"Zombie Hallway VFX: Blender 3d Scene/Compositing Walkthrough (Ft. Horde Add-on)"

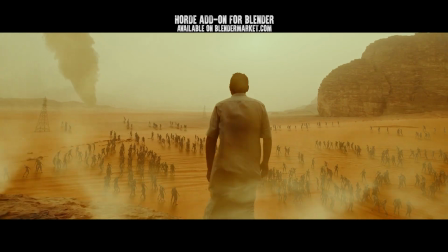[0:00]
What's up guys, it's Brad from Light Architect.
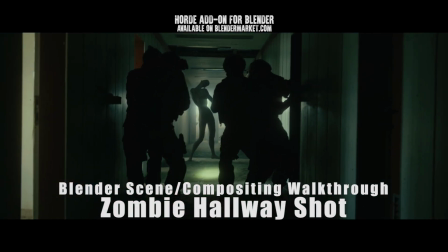[0:03]
In this video I'm going to be doing a 3D scene and compositing walkthrough of this live-action hallway zombie shot that we have included in our Horde add-on for Blender trailer.
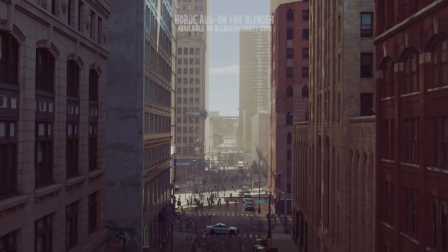[0:12]
As usual this scene walkthrough is not really a tutorial but will show some interesting visual effects concepts that you can use in creating some of your own scenes as well.
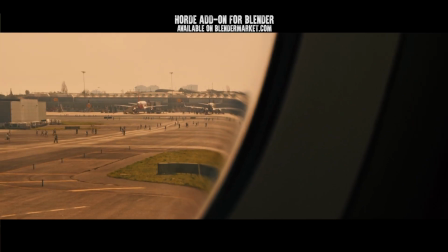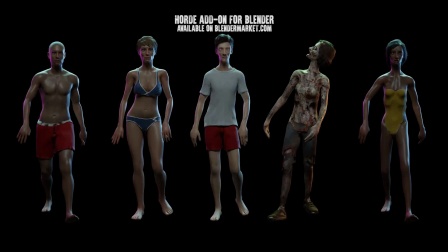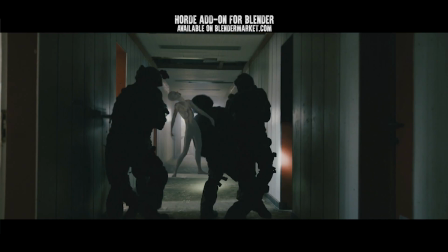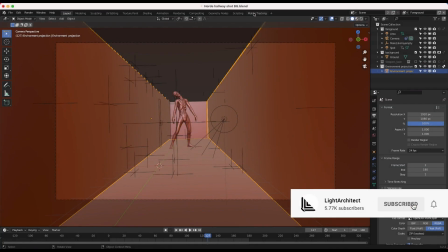[0:37]
Anyways guys, without further ado, let's get started. The first thing we did for this shot was of course motion track our live-action footage.
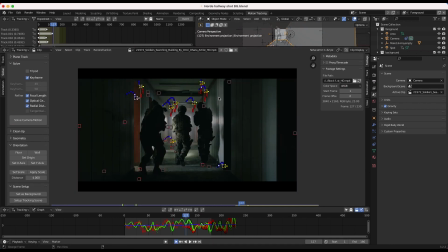[0:45]
So as you can see here we've just created a few tracking points and tracked through our footage. We have a solved error of 1.32 pixels, which is not the best. However, I thought the geometry that we created for the scene was moving pretty similar to the shot. So I decided to go with it.
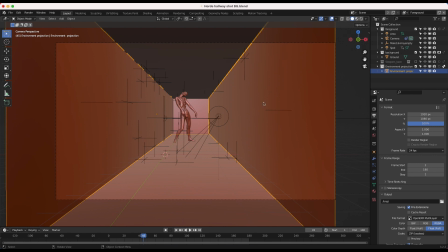[1:00]
After 3D tracking our shot, I started to sort of model out the general environment of our live action shot inside the computer.
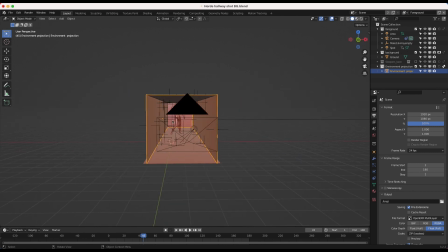[1:08]
And I know I talk about this a lot, but whenever you're adding CG to live action, it's important to have at least a general recreation of your live action shot geometry inside of the computer so you get an idea of scale and you can also project your footage onto the geometry and get
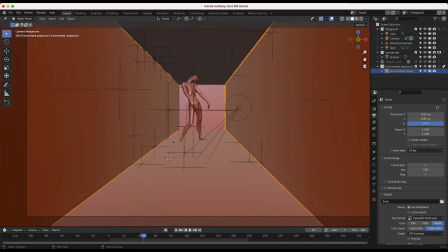[1:22]
more realistic lighting. So you can see here I've just recreated the hallway in our scene in a very rudimentary way.
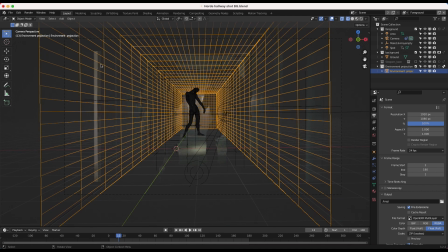[1:30]
It's not very complex. I didn't even model out the doorways or anything.
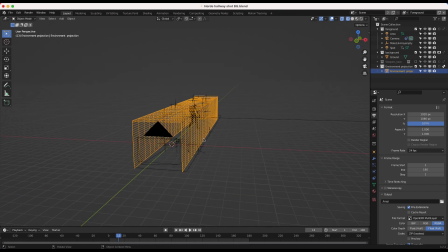[1:33]
I believe I just took a plane and extruded it, created some walls here, and then I just subdivided it so we could do some camera projection as well.
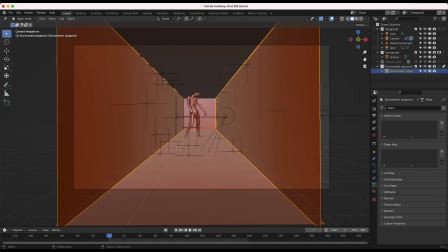[1:41]
So pretty basic 3D environment set up here for recreating the live action shot. I didn't do anything fancy, just a long hallway here with the background cut off and then a floor. And then I've just added the Horde add-on zombie in the background here and it's already pre-animated and looped and everything.
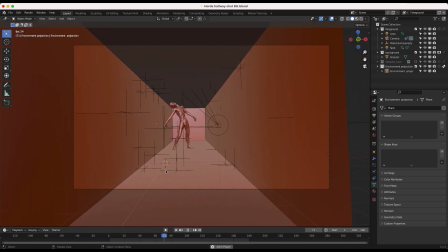[1:57]
So I just kind of offset those frames as I desired. So pretty simple setup regarding the actual placement of the 3D asset. As I mentioned, I did do a camera projection for the 3D environment here. So I'll go ahead and show you guys what I mean by that.
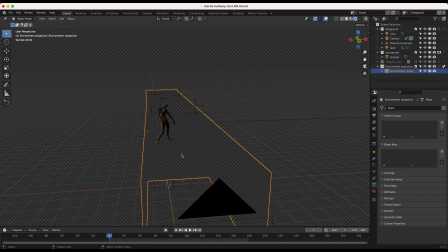[2:11]
Whenever we're adding an asset to live action footage, it's important to have similar lighting on that 3D asset as what was happening in the live action shot. So one of the best ways we can do that is by camera projection. And you can see right now I have our environment as indirect only, but you can see if I disable indirect only and sort of go into camera view here,
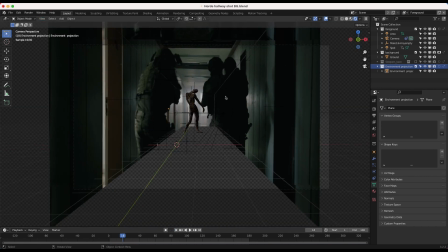[2:29]
I've actually projected a photo from our live action shot on top of our geometry recreation.
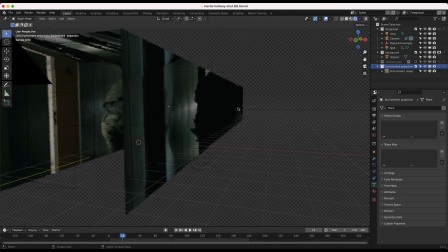[2:37]
And you can see it's not very accurate. It's, you know, even distorting as we rotate the camera around it.
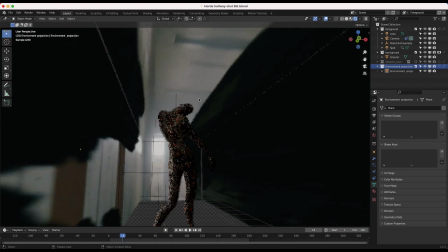[2:42]
So it's not the best way to do this. However, for this specific shot, it was enough to just project an image of the live action shot onto this geometry.
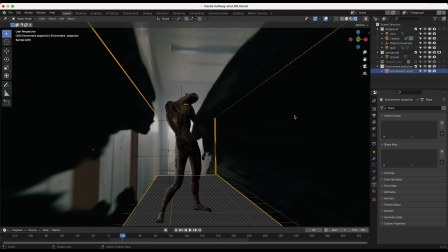[2:49]
And then now by adding that image and creating this environment as an emission plane, we're actually lighting the zombie with the frame from the actual live action shot.
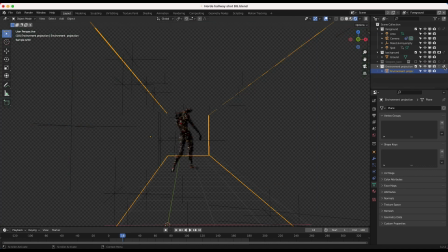[2:59]
And then by setting the environment as indirect only, we're not actually going to render out that camera projection, but the light from the projection is still going to light our zombie here, creating a more realistic result. So that was one of the main things we did for this shot. And I do that all the time.
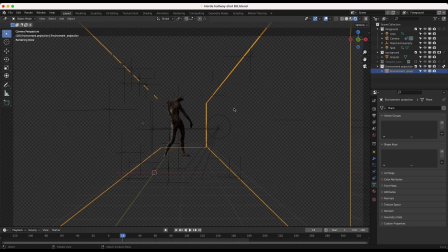[3:13]
Obviously you can be more precise with it if you'd like modeling and texturing different parts of the geometry more accurately, but I thought this looked pretty good.
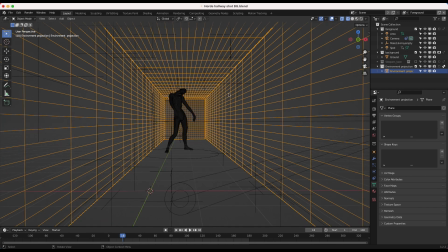[3:20]
Now, in addition to our environment camera projection on the actual hallway here, I wanted to accent the light hitting the zombie as well to make it blend into the scene even better.
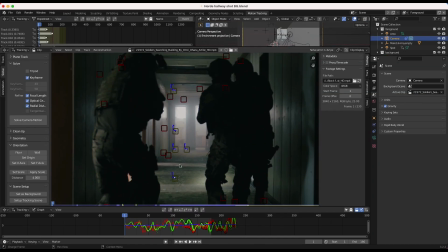[3:29]
So you'll notice that where we actually put the zombie in the scene, there's a doorway to the left of the hallway that has some sort of window in it that's creating this shaft of light here on the floor. So that was one aspect of the lighting that I couldn't just recreate with basic camera projection of a screenshot from our live action footage.
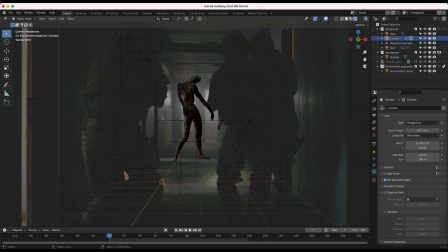[3:46]
So what I decided to do instead is just add a very simple area light right where that doorway is. So you can see I've just added this light just to the left of our character which is creating this nice rim on the zombie. So you can see I've just turned it on and off and that's just going to help it be integrated into the scene
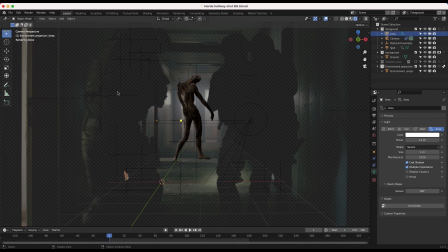[4:04]
a lot better just by mimicking the source in the environment that's coming through this window here.